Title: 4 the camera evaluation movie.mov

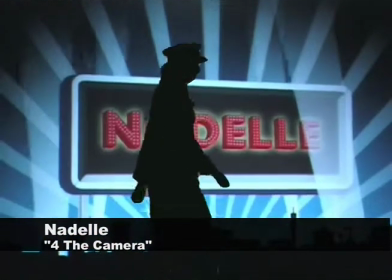In what ways does your media product use, develop or challenge forms and conventions of real media products?
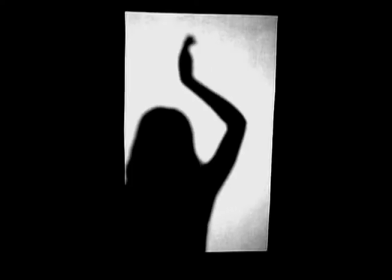Our media product uses many forms and conventions of real media products, such as the continual use of lip syncing throughout the video.
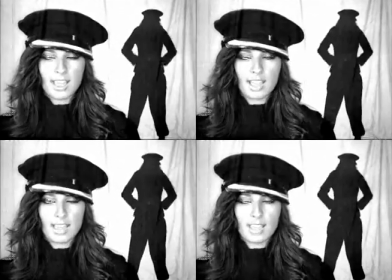Syncing is used combined with the dancing to convey a real music video,
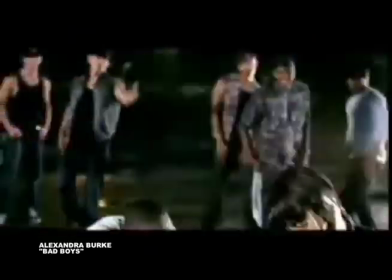as videos such as Alexandra Burke Bad Boys does when she has elements of dancing and lip syncing combined.
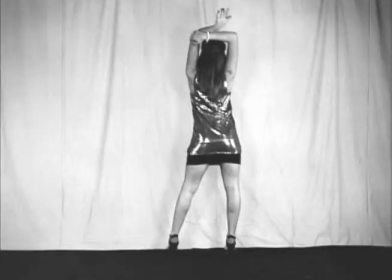We also use an expensive car, a Porsche, to create the image of a pop star as Rihanna does in Take a Bow.
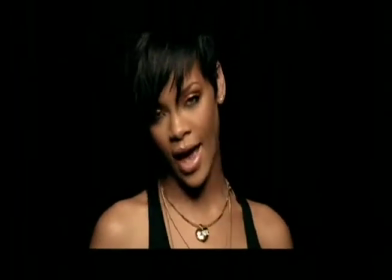The expensive sports car suggests a lavish life, therefore conveying the life of a famous star.
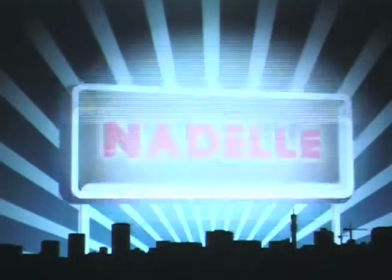We created the pop star name Nadell as it was a combination of our actress's name, Nadia L.
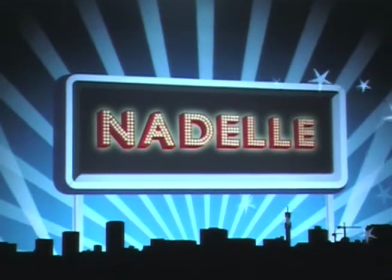We think the name works because it is eye-catching and unusual, such as pop stars' names like Beyonce and Shakira.
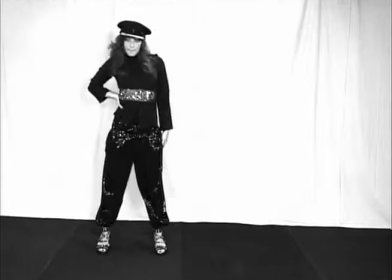Looking at the technical aspects of our video, we used fast cuts,
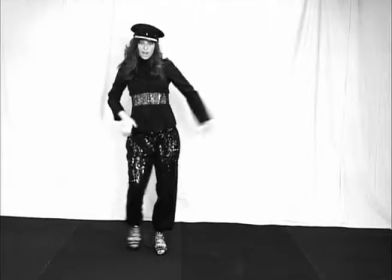cut zooms and cutting it exactly on the beat to create a fast-flowing video which fits into the conventions of fast pop videos with strong beats.
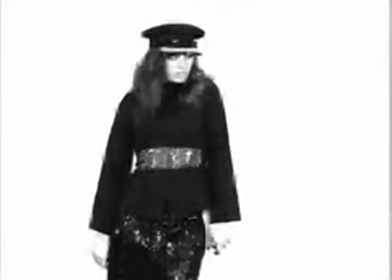You can see this from the beginning of the video as we used a cut zoom faded in, then out,
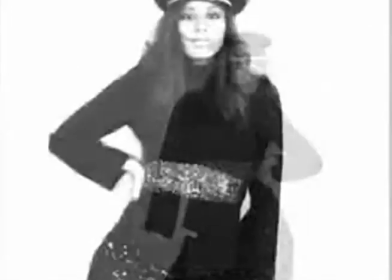and the dancing exactly to the beat so it's choppy and fast-paced like a real media product.
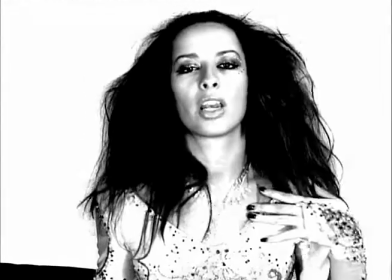We also used mini meat shots which show the main artist or focus of the video.
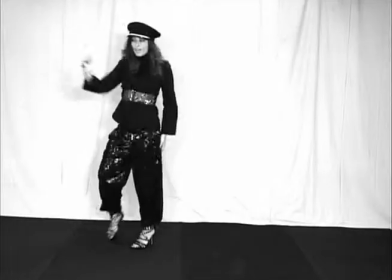For example, at 49 seconds of our video, we use a close-up of Nadell's face.
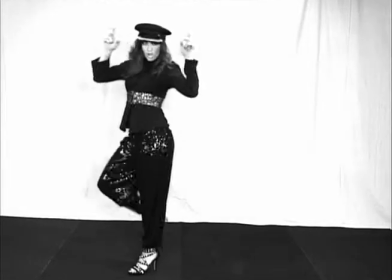Research shows that audiences like to see many meat shots of the main character or the lead artist in a band, or in this case, the soloist.
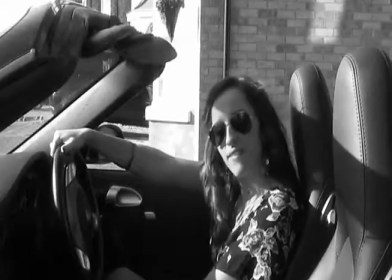Amongst the meat shots and fast cuts, you can see from our video we took performance into consideration.
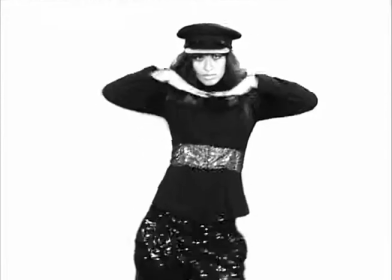Just like in a real media product, everything was planned precisely, including the dance choreography.
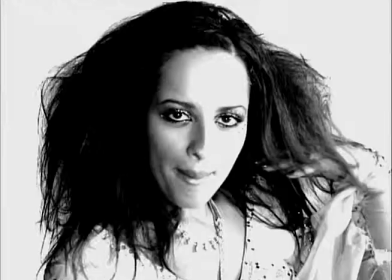The choreography was really important, as it is dramatically timed to the beat and uses the song as a focus.
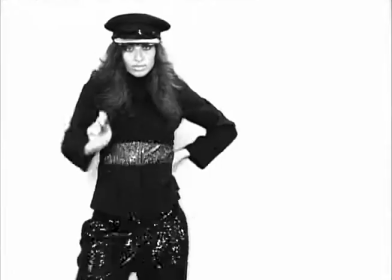As the song is about posing, this video conveys this with lots of shots of the artist posing.
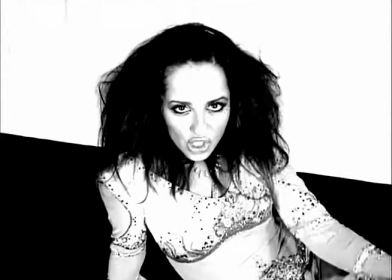This performance is a conventional one, as it is mainly in the style of street dancing like many pop videos use.
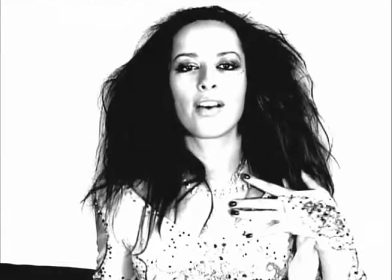Other conventions we used were costumes for Nadell, these including some previous costumes used from dance competitions.
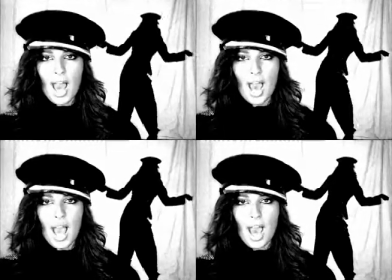We also put her in glamorous clothing, which can be seen in videos such as Cheryl Cole Fight for This Love.
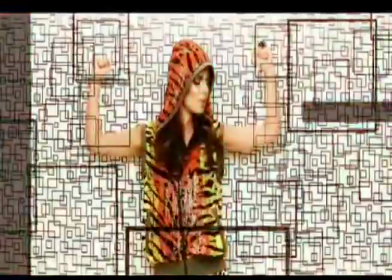These lavish clothes would be typical of this genre of music video. Other things included in her look were the over-the-top makeup and extreme hairstyles to get across the point
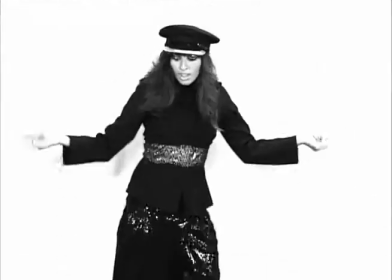that Nadell was supposed to be a celebrity. The excessive makeup draws attention to Nadell's beauty and the image of glamour.
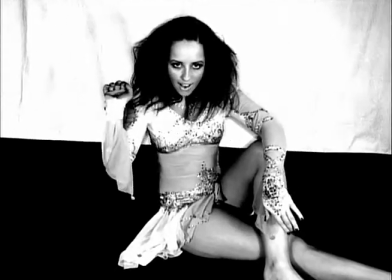We chose to make our video black and white as Beyoncé's video for Single Ladies inspired us.
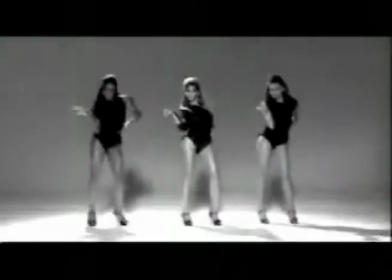This video has won many awards, including Video of the Year 2009.
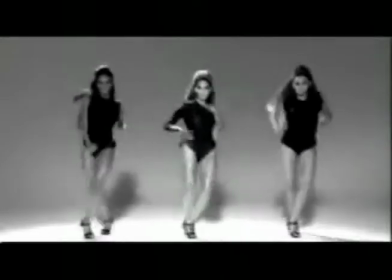As a result of this, there has been many more black and white videos brought out recently, such as Pixie Lott Cry Me Out.
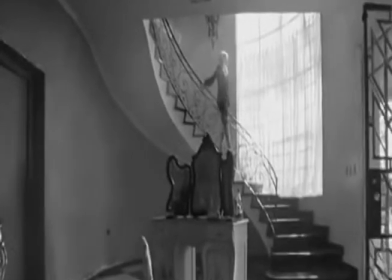Currently in the music video industry, many artists from different genres are all using the black and white theme for their videos.
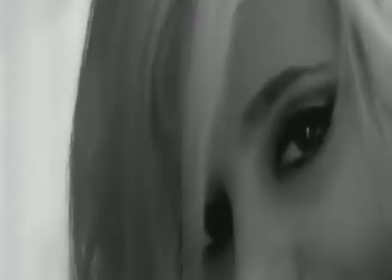Our research into the popularity of these videos led us to produce our own black and white product.
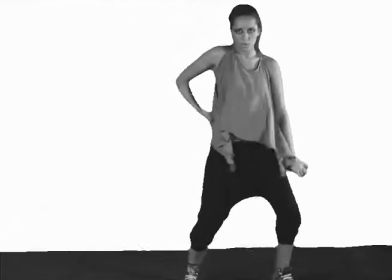Our video relied both on natural and artificial lighting, which was used for different parts of the video.
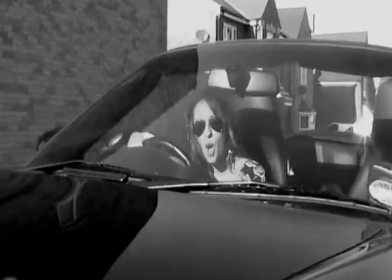We used natural lighting outside for the Porsche scenes to convey a more realistic setting with real backdrops such as houses and other cars.
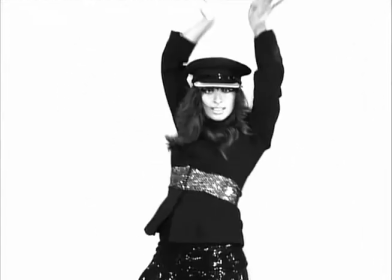This was also used for variation, as it would have been less interesting to film every scene in the same place.
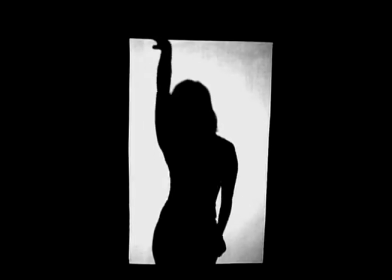Therefore, scenes were intercut for continual variation in the video itself.
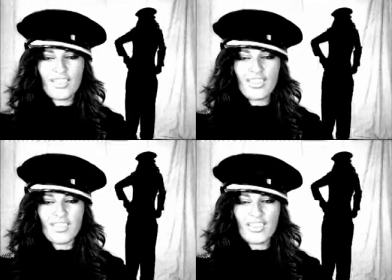We also had to think about continuity in our media product, as we used many different costumes and styles.
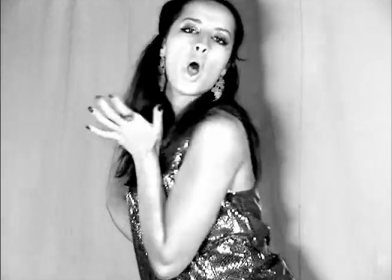Each style had to be assigned to a certain scenes to make sure we would have continuity when editing through scenes to create our finished product.
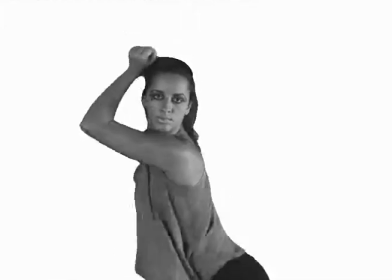How effective is the combination of your main product and ancillary texts?
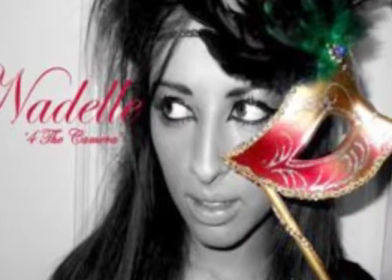Our digipack is effective in conveying the image and music genre of our artist.
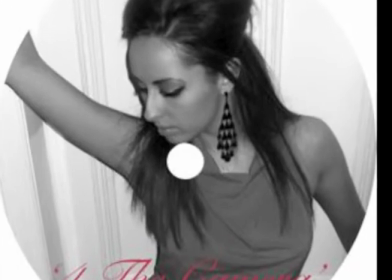The black and white theme of the cover supports the black and white theme of the video and creates a link between the two so people recognise the product.
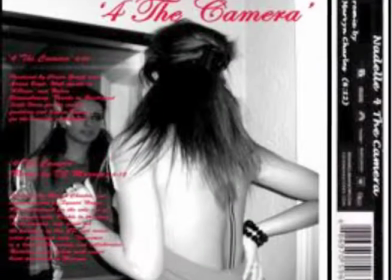The cover focuses on the beauty of the artist, which is a main selling point for pop artists in the 21st century.
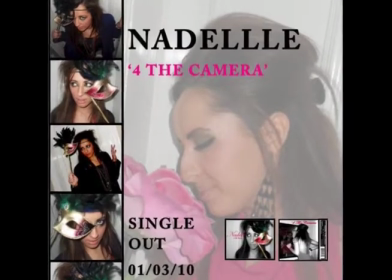Our magazine article for the single shows the artist in various poses in a film strip. We use this because it is eye-catching and relates to the song, which is about posing. We used a watercolour background as we wanted to use colour for a brighter poster that would attract the reader's attention.